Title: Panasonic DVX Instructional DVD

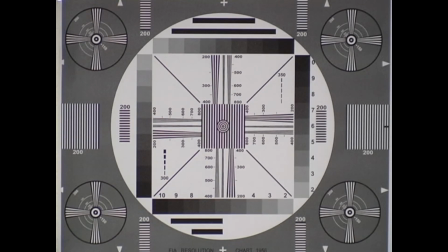[41:06]
And with mid, it's about the middle. You get about 450, 475 lines of resolution and a little bit less flicker, but it does still. When new users pick up the DVX for the first time, they switch it over to 24p mode,
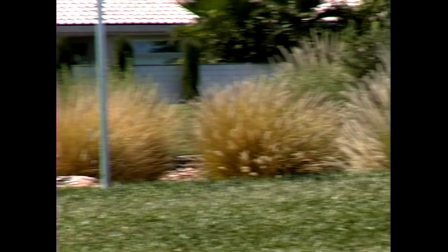[41:21]
wave the camera around, and then say, "Hey, wait a minute, what's all this strobing?" There's a very different look between 24p and traditional video, also known as 60i. In 24p, the camera shoots 24 frames every second. In regular 60i video, the camera shoots 60 half frames per second. The difference is dramatic. The 24p footage looks more like a movie, and the 60i video looks more like a soap opera.
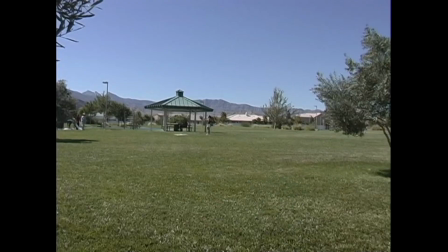[41:50]
But shooting only 24 frames per second has a side effect called strobing.
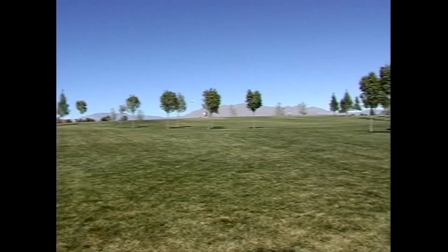[41:55]
Pan the camera or move it side to side too fast, and you might see choppy, stuttery movement.
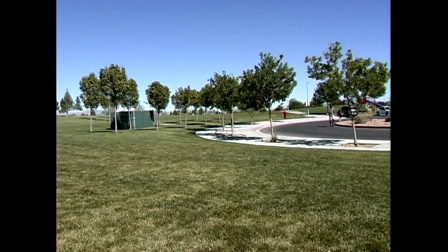[42:02]
Strobing can be unpleasant to watch.
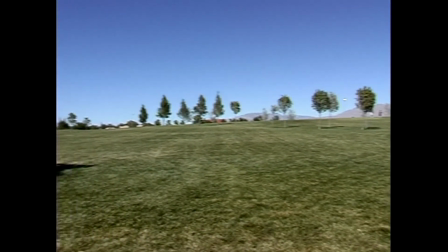[42:04]
Film cinematographers have been fighting this issue for almost 100 years and have developed two main rules to minimize strobing.
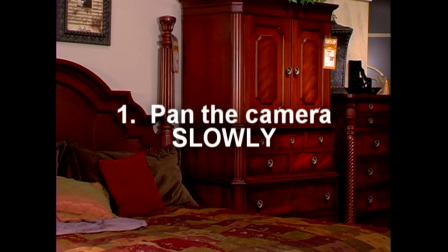[42:11]
First, pan the camera slowly.
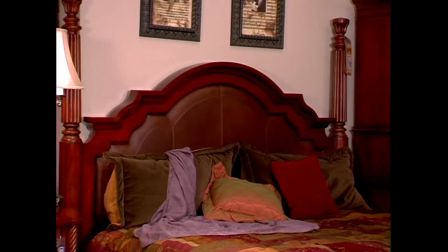[42:14]
Exact rates are published in the guide that accompanies this DVD, but the general rule of thumb is to make sure that an object takes approximately 7 seconds to cross the screen. That's really slow, but it's what you need to do if you want smooth motion. The other rule is that you can move much quicker if you put something stationary in the foreground for the eye to follow. This gives the viewer's eye something to focus on other than the strobing background.
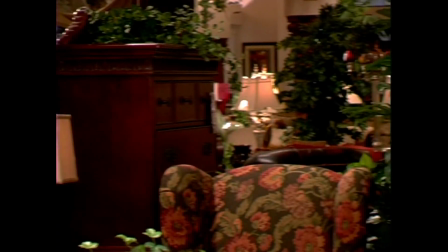[42:39]
The background is strobing just as much, but the viewer doesn't notice it because they're watching the subject. Why does it strobe? To understand this, you have to understand the difference between 24p and 60i.
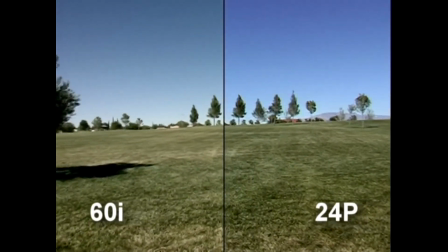[42:52]
With 24p, the camera shutter is only open for half the time, but in 60i, the shutter is always open.
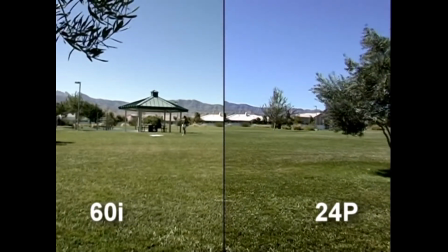[42:59]
In 60i, the camera shoots 60 fields per second,
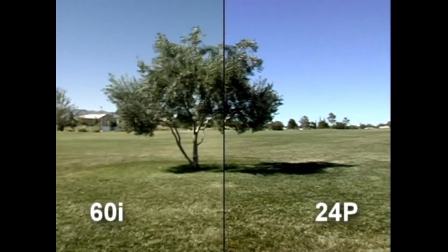[43:02]
and each field is exposed for 1/60th of a second, so the camera's eye is always open, always recording motion.
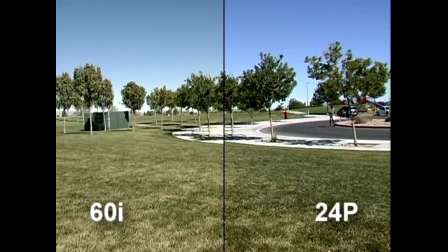[43:09]
But with 24p, the camera captures 24 frames per second, and each frame is exposed for half that time, or 1/48th of a second.
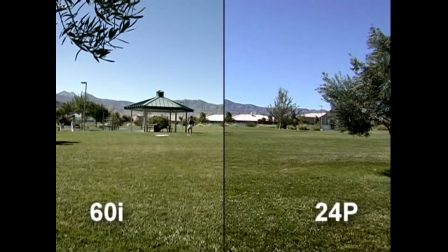[43:17]
This means that the camera's eye is shut half the time. In 60i, it's always open, but in 24p, it's open-closed, open-closed. So the motion strobes just like a strobe light. Film works the same way. So, is this strobing a good thing or a bad thing? Obviously, it makes motion more choppy, but if you want your footage to look like film, it's a necessary effect. Although some people say that film doesn't strobe like the DVX does, we decided to find out.
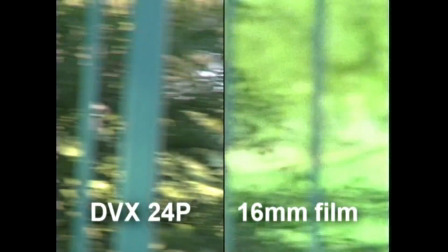[43:50]
We strapped a DVX to a 16mm camera and mounted them both on a tripod, and shot the same exact scene side by side.
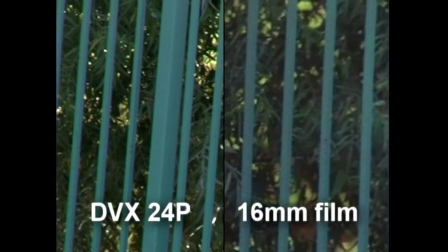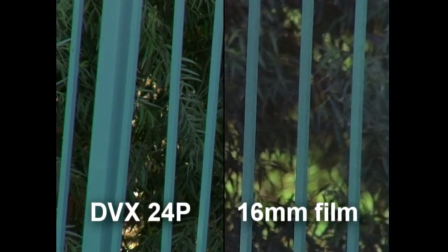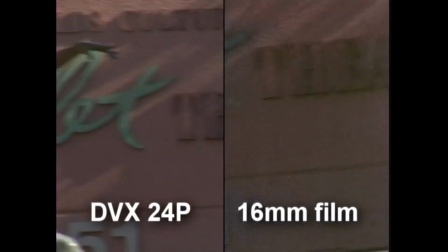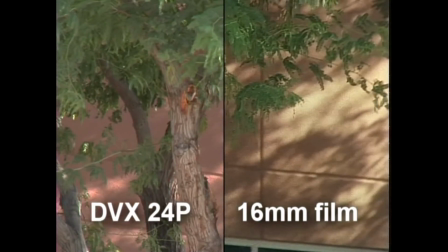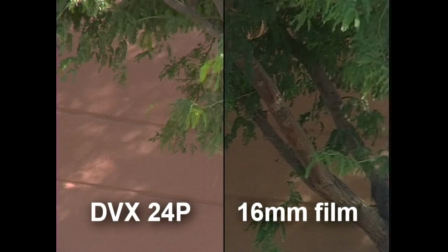[44:23]
As you can tell, the DVX renders motion the same way film does.
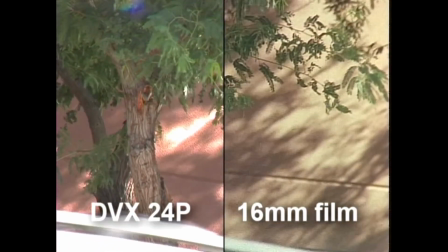[44:27]
What this means for you is, if you find the strobing objectionable, the camera's not at fault.
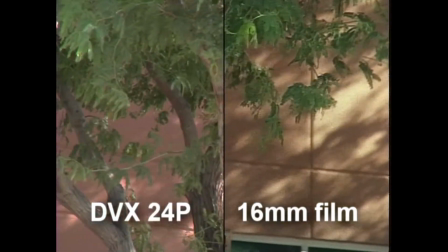[44:32]
It's doing exactly what it's supposed to do. You need to adapt your technique to follow the American Society of Cinematographer rules for shooting film.
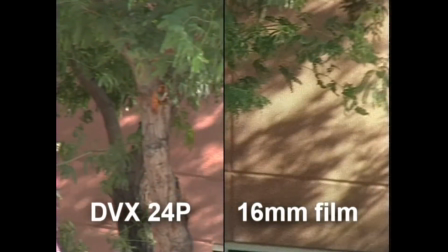[44:41]
Slow down your pans and follow a subject. Disobey the rules and your footage will strobe, exactly like film does. There are two ways you can lessen the strobing effect. First, using a longer shutter speed will give you a little more motion blur. Film cameras use shutter speeds anywhere between 1/40th and 1/60th of a second. Faster shutter speeds mean sharper footage and more strobing. Slower shutter speeds mean more motion blur and slightly less strobing. The second thing you can do is increase your frame rate.